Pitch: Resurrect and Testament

This would cause a legal issue when filming. Amongst all these issues, having members of the public amongst the background could add to the ambience of the film and is useful for having unpaid extras. So with further development we decided that we would create a spin-off about Judas and the title would be Judas the Evil Within. With the synopsis we want to showcase how Judas was as a young boy. So, Judas as a young boy was brought up into a world full of evil, his mother tries her best to keep him away from this crime and death, which lives just outside their doorstep. Judas, aged 13, joins his first ever gang. The once innocent boy now goes down the dark path to becoming pure evil. With our film Testament, we feel that we want to create a spin-off film about Judas. We want to do this because we feel that having a spin-off film about this character will give more insight into the character's life and how Judas thinks and feels in the film Testament. This means that our viewers who have watched Testament can understand how Judas became this man, therefore getting rid of any rumours or theories about this character. so now we're going to talk about the storyboards
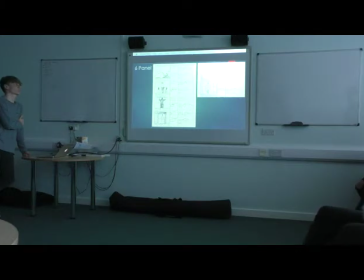1806s
these are my six panels this is going to be at the start of chapter 3 which is Judas all of these panels are going to be a quick montage about how he gets ready for his day,
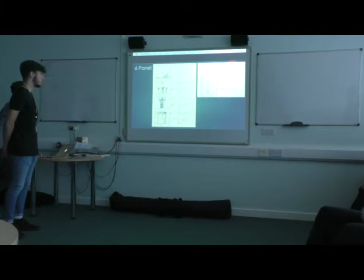1820s
so I'm going to be using a wide range of middle shots in close ups to emphasise what he's doing getting up and getting ready in the morning The mise-en-scene in the scene is going to be mostly set in his bedroom or bathroom using high-key lighting.
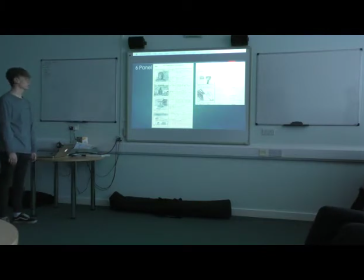1842s
This is my six panel storyboard. This is during the opening scenes, introducing the audience to the creator's workspace and the studio where he creates this imagined reality in which we tell the rest of the story.
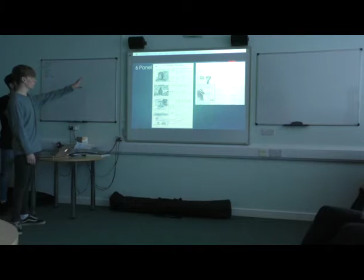1861s
So you see you've got a few close-ups, there's quite a few dolly and track shots in this. I want the film to be visually, storyboard wise, take inspiration from films like The Revenant. Kind of like Alejandro's style, with a lot of fluid track movements in the film.
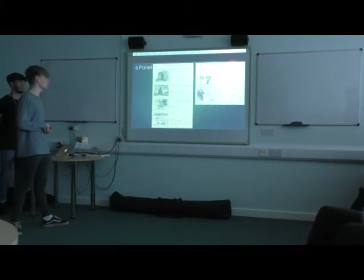1881s
But yeah, mainly wide shots and a couple of close-ups. The storyboard shows him setting up a typewriter, putting in a film reel to his camera.
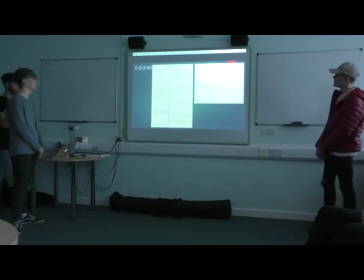1899s
My storyboard then shows the panels afterwards where he sat at his typewriter and he begins typing out the beginning of the story.
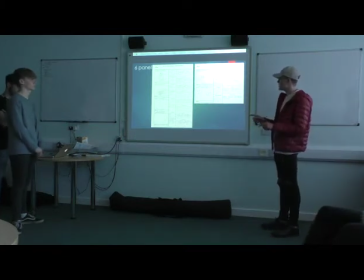1908s
So as you can see for the first one, he types out on his typewriter and let there be light. And then the LED light turns on in his low-lit studio.
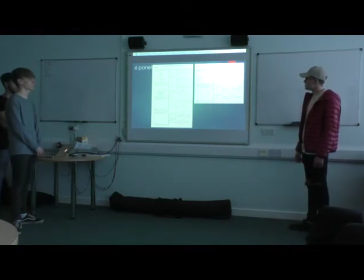1916s
And after that, he begins creating the world. I've sort of used close-up shots for the typewriter shots. But with the first shot of him actually typing, it's quite far out to sort of show a distance from the character at the start until we get to know what he's actually doing. And then when he begins typing, as you can see, the shots become more close-up.
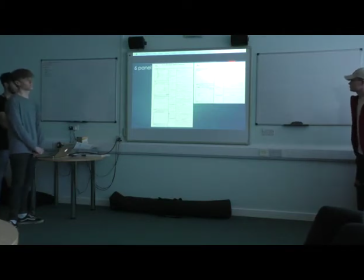1939s
This is my sixth panel storyboard for the creator's monologue at the start of the film. The first one is going to be a blank frame, flat, so it adds more mystery effect to while he's walking. And it will cut to where he walks into his studio where he's creating the scene for the film.
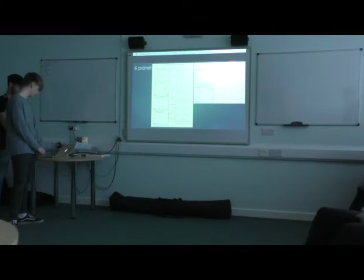1958s
The camera will track in, pan to the left, following his movement, so it will cut into a close-up of his face behind the typewriter.